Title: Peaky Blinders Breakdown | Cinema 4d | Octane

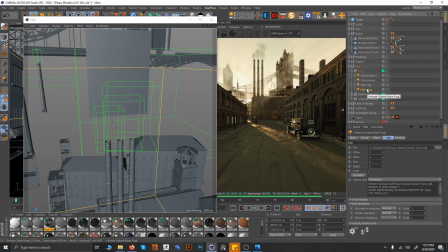Some of them I just created in different softwares. So, and many of them are free also. So there are, like you can see, there are fog versions. Fog is coming from these three chimneys.
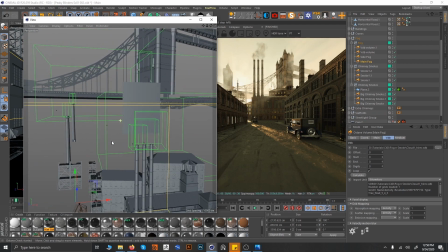There are three different kind of fogs. Okay, so fog is coming from, you can say fog or smoke, my bad.
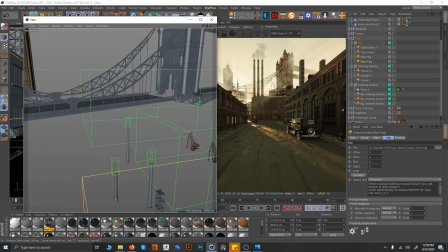So these are three chimneys again, 1, 2, and one more is over here.
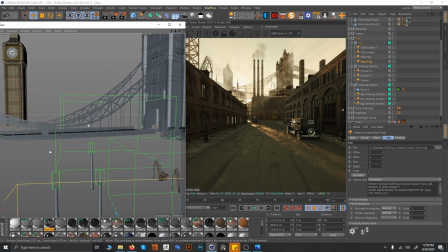There is again the smoke is coming from there, and over here we have fog.
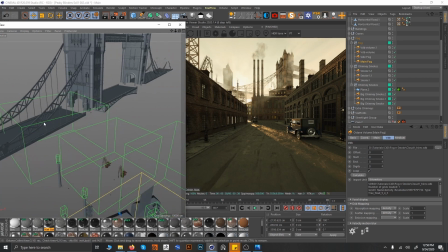Basically it's like why I mixed smoke with fog, because it's the same kind of cloud. I use somewhere I use it as cloud, somewhere I increased the resolution and made it like in kilometers and made it big so that I can use it as a fog. It depends how you use your assets.
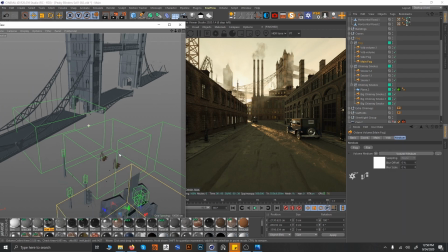So basically I will go with you for 2-3 main things, like the fog over here, this big one which is covering inside.
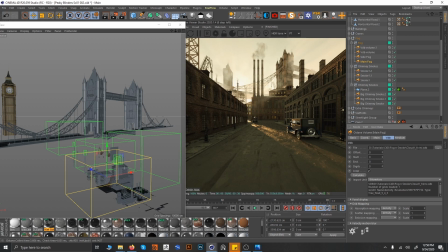What I did was I had this high resolution cloud which I made in kilometers. Then I went inside, turned the scattering and absorption to totally white and density to 0.05.
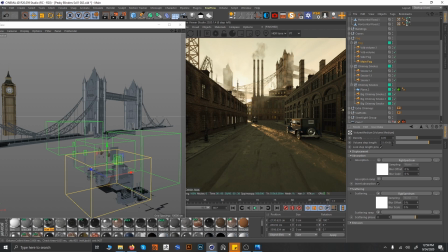Then step length I turned to 33.4, 33. The more step length you increase, the less the rendering time is going to be. If you decrease it over here, the rendering time will increase, and you can see totally the darkness and the fog going on.
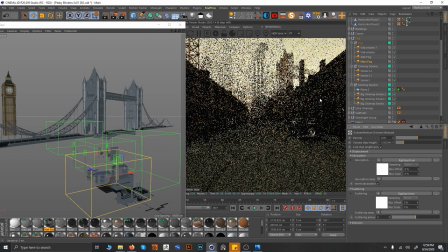Basically I don't want that, because the rendering time will increase. You can see it will give you, sometimes it will give you very good option also, but I don't want to do that because I don't want to crash my PC right now,
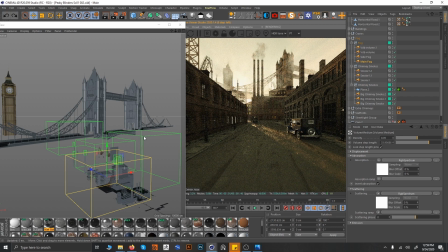and I just want to attain a very subtle amount of fog going on. So this was with the fog. I will just close down the fog for now and explain you some camera changes I did in cameras.
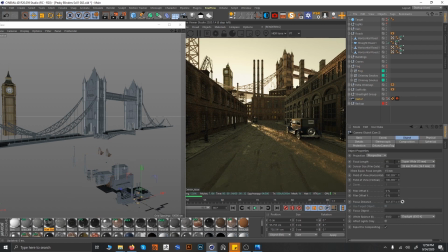I know we talked about this 15mm lens, so this was the one change I did. Then coming back to this camera imager, I enable the denoiser. I didn't enable the fog denoiser right now because sometimes I like the the fog having this noise inside.
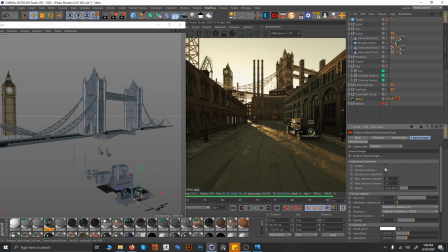Every time the fog is not totally smooth. Sometimes it is having noise inside, and you can see it in the environment around you. It's not totally what you say smoothness going on the fog. And I usually don't go with the denoiser total zero value.
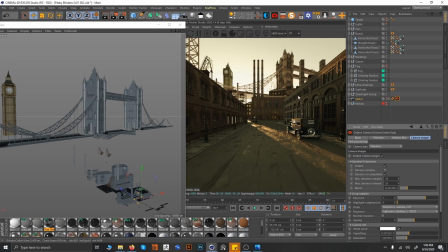I add some 0.4, 0.2 to get this noise kind of thing going on in the environment. Even if you put denoiser on, it won't be totally denoise on the smooth as it is. Like if I change, it will be totally different. So I did this. So I played with the effect also.
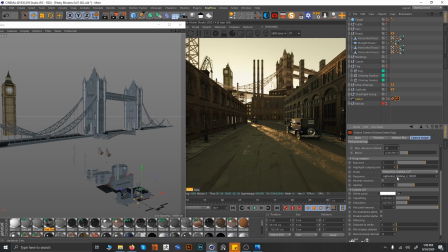I like this effect, Aqua Color Optima 2. I don't know what it is, but I use this. There are many things you can change. Be free to use so many effects.
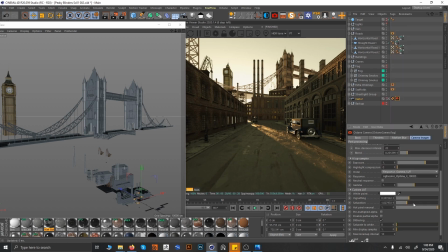Octane has this effects. These are totally free. And I played with Vignette also 0.3. Then the scene was done for me in the matter of camera.
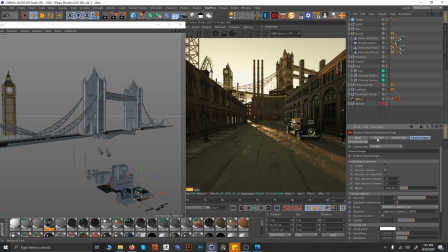Then at the last I thought, okay, have some what you say depth of field going on. So what I did was I created this target object. Maybe I can let you see it.
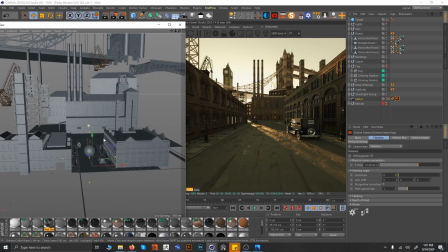Yes, this is a target object. So I focused on it.
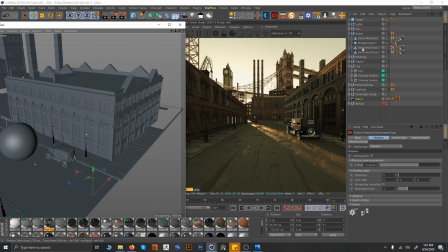I just clicked on focus and clicked on the target object and hide it from the scene so that you can't see this in the scene. And with the help of this, I increased the what you say f-stop,
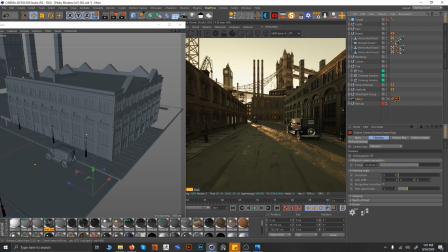giving little bit clarity over here and going what you say totally little bit blurred out at the behind scene, because right now you can't see it. I will be adding fog and be showing you the whole scene. So this was it with this whole scene.